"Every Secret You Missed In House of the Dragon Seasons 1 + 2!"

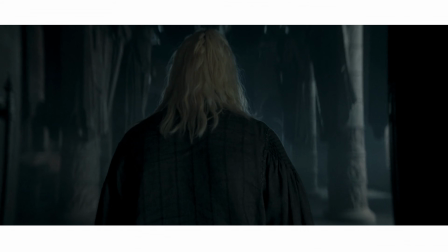1476s
The very first thing House of the Dragon filmed for Season 2 wasn't a battle, a council meeting, or a dragon attack.
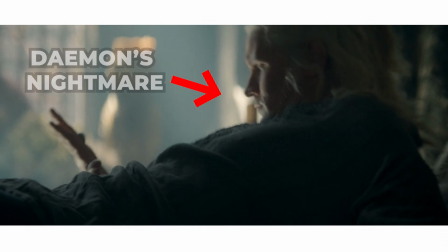1482s
It was Daemon's nightmare.
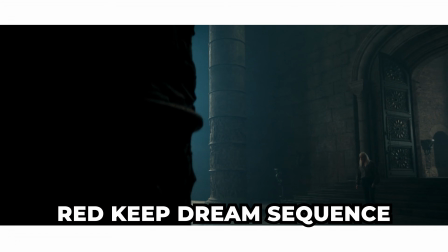1484s
Matt Smith's first assignment after getting back into costume was filming the Red Keep dream sequence, where he hallucinates himself decapitating young Rhaenyra.
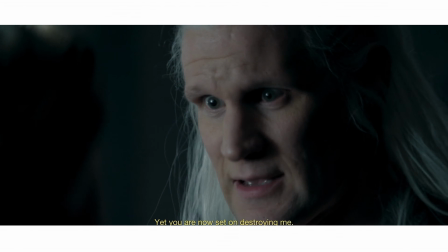1492s
This is honestly a very on-brand way to kick off a season built around guilt, paranoia, and one man's increasingly haunted mental state.
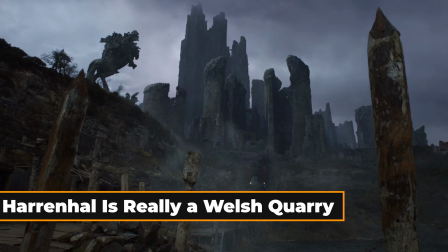1500s
Harrenhal is really a Welsh quarry.
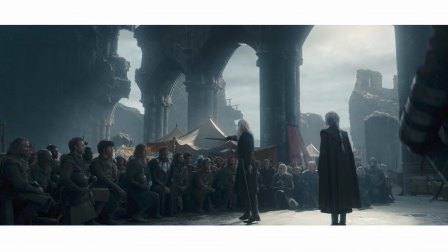1502s
For all its ghost story energy, the outside of Harrenhal in Season 2 is actually an unassuming slate quarry in North Wales.
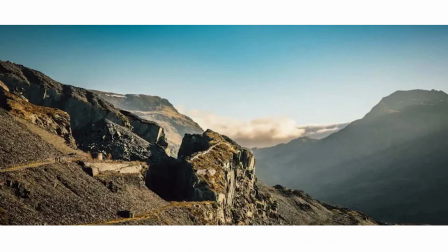1510s
The production used Dinerwig Quarry for Harrenhal's exterior, while the interior Godswood was built at Leavesden Studios.
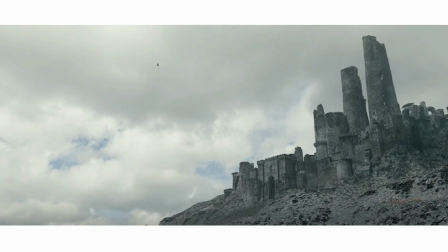1516s
Apparently the goal wasn't just to make Harrenhal look huge, but instead to make it feel actively hostile. Production designer Jim Clay described the place as something designed to be psychologically torturous for Daemon,
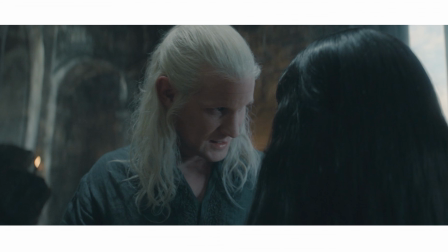1528s
which tracks, because every time he walks through it, he looks like he has not slept properly in weeks.
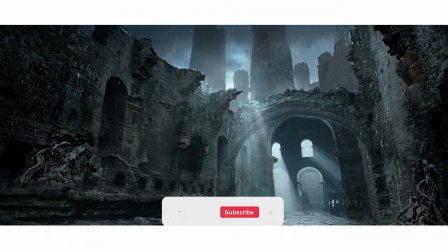1533s
And in a neat bit of regional symmetry, Dragonstone's exterior was filmed at another Welsh quarry nearby,
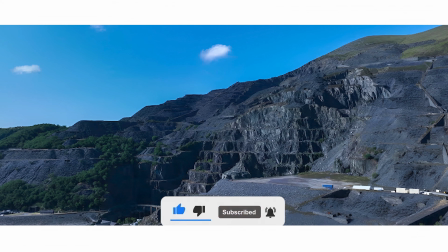1539s
meaning that two of Westeros' most cursed locations are, in real life, basically giant holes in Wales.
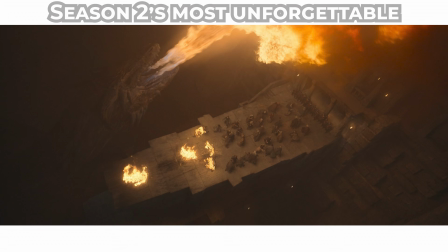1545s
Hugh Hammer's scream wasn't in the script. One of Season 2's most unforgettable dragon moments was not actually written that way.
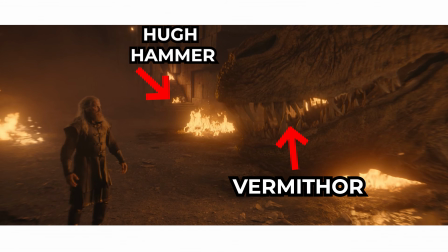1552s
When Hugh Hammer approaches Vermithor in Episode 7, the scene called for something quieter and more restrained.
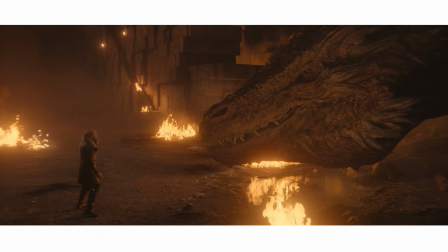1558s
But on the day, actor Kieran Bew made a different choice. Instead of holding back, he let out that huge, staring, "come on" scream right at the dragon. Director Lonnie Perister said the moment gave him chills, and suddenly the scene clicked.
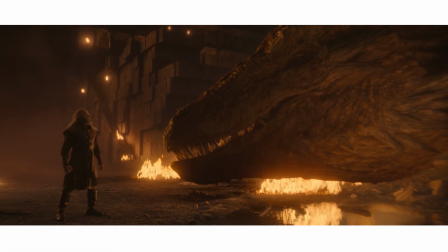1572s
Hugh was not trying to soothe Vermithor. He was trying to prove himself to it.
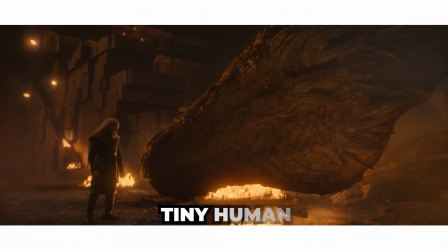1576s
So instead of a timid man begging for acceptance, it became a tiny human squaring up to one of the largest dragons alive.
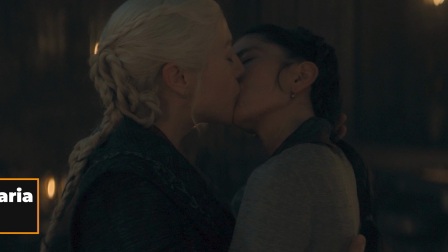1582s
The Rhaenyra-Miss Arya kiss was an on-set idea. One of Season 2's most discussed moments was not in the script at all.
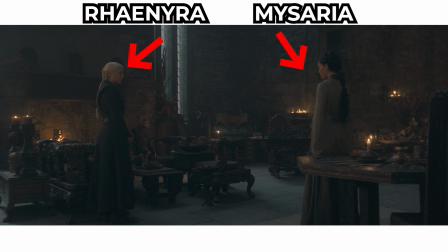1590s
Episode 6 originally built the scene between Rhaenyra and Miss Arya to a much more ambiguous kind of intimacy, essentially a charged pause, then interruption.
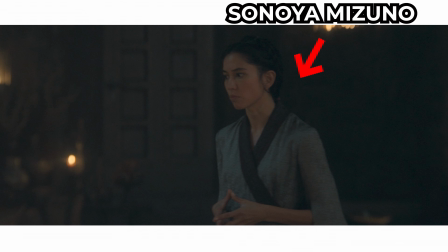1598s
But Emma Darcy, feeling the scene demanded something clearer, discussed it with Sonoya Mizuno, and then brought the idea to Ryan Condal before filming.
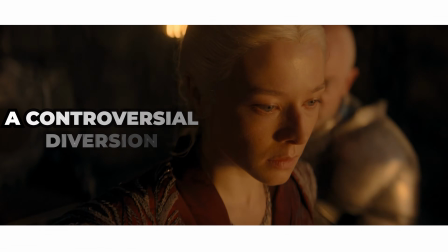1606s
The result was the kiss. What makes it especially controversial is how this diverges from Fire and Blood.
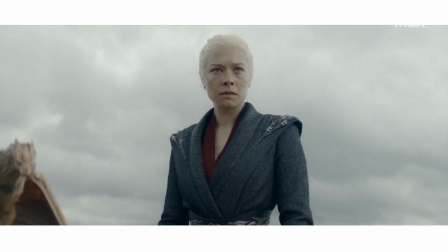1612s
As Darcy has noted, the source text is written like a history, and histories have a habit of leaving women's emotional lives out of the record.
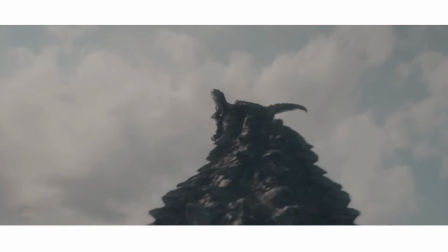1619s
The Bosu Ball Dragon Ride. One of Season 2's stranger filmmaking tricks involved a piece of gym equipment.
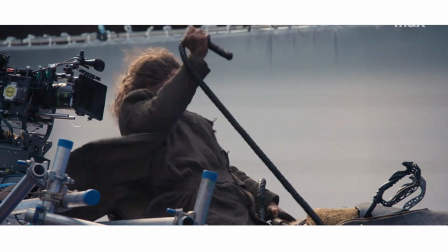1626s
To make dragon riding feel less rigid and more physical, the camera team experimented with putting operators on a Bosu balance trainer,
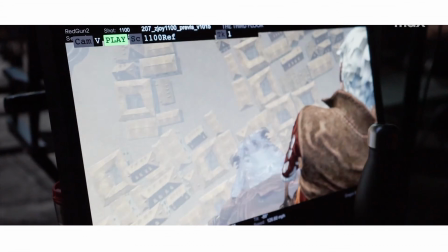1633s
a half-sphere used for exercise, so the camera would rock and sway unpredictably,
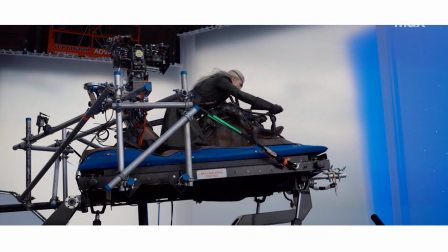1638s
like someone trying to stay mounted on a living creature in flight. At the same time, the production also used an upgraded mechanical buck riding rig,
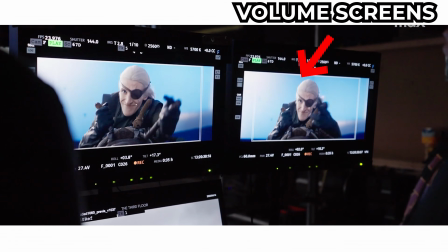1645s
combining moving mechanical elements with volume screens to create more natural rider movement.
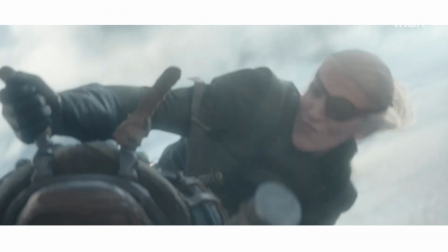1650s
So, for every epic dragon flight you see in Season 2, you have some poor seasick camera operator to thank.
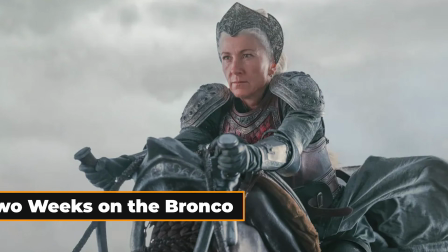1656s
2 weeks on the Bronco.
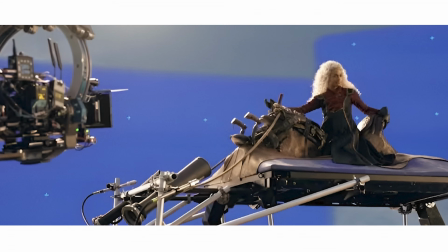1658s
For all the digital wizardry and volume LED screens around her, Rhaenys' last ride came down to one actor and a mechanical rig.
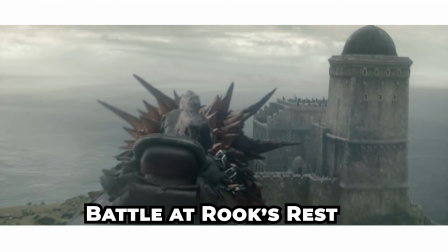1666s
Eve Best filmed the entire battle at Rook's rest sequence on the Buck for 2 solid weeks.
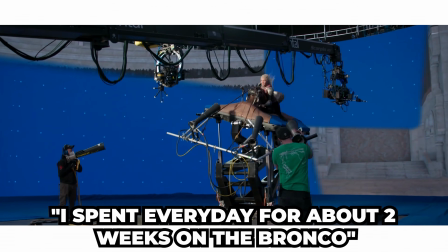1671s
Her own description: "I spent every day for about 2 weeks on the Bronco," she told Business Insider, "and we were doing all kinds of wild moves.
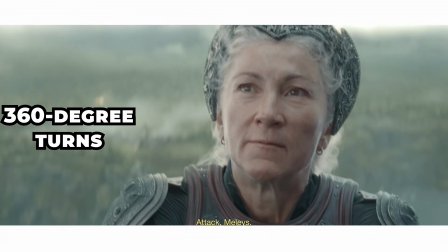1678s
At one point, it had to look like we were doing 360-degree turns, and they were having to simulate that somehow.
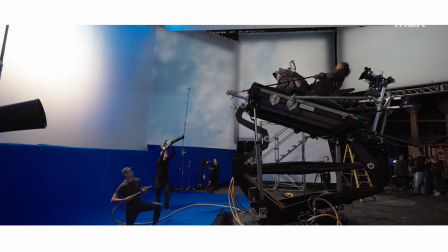1684s
A fortnight of being thrown around in a harness while wind machines blast at you and an LED ceiling pretends to be the sky.
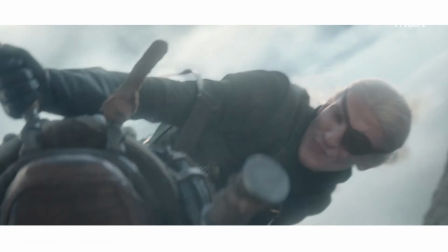1691s
All for what is, on screen, a few minutes of actual flight.
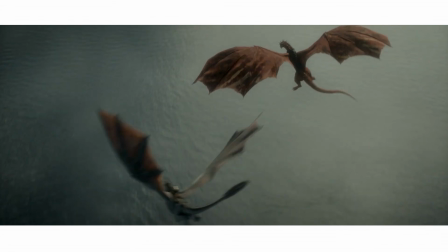1695s
The peace and acceptance you read on her face when Meleys finally stops, the surrender of a rider who knows it is over,
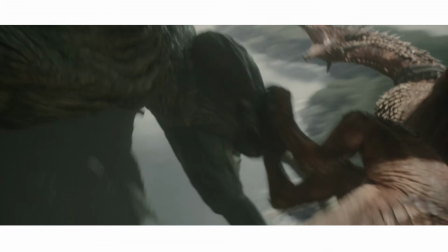1701s
may have been impacted by the actress physically wrestling with Rhaenys' demise for 14 days straight.
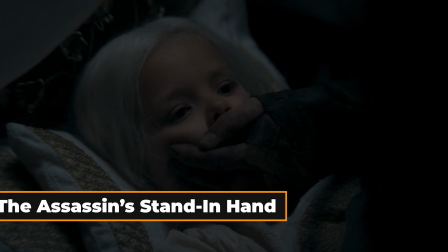1706s
The assassins stand in hand.
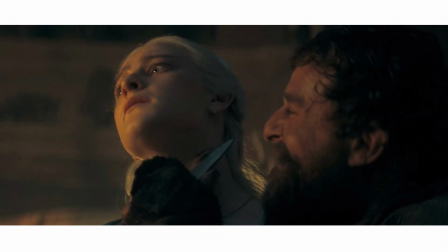1708s
The blood and cheese sequence in the season opener was one of the darkest scenes the show has ever done, which meant the team had to be extremely careful with its youngest actors.
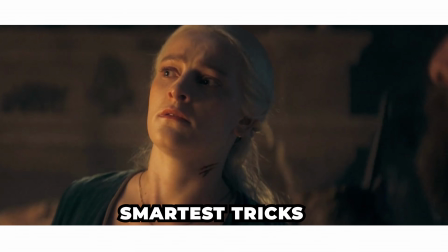1717s
One of the smartest tricks was also one of the simplest.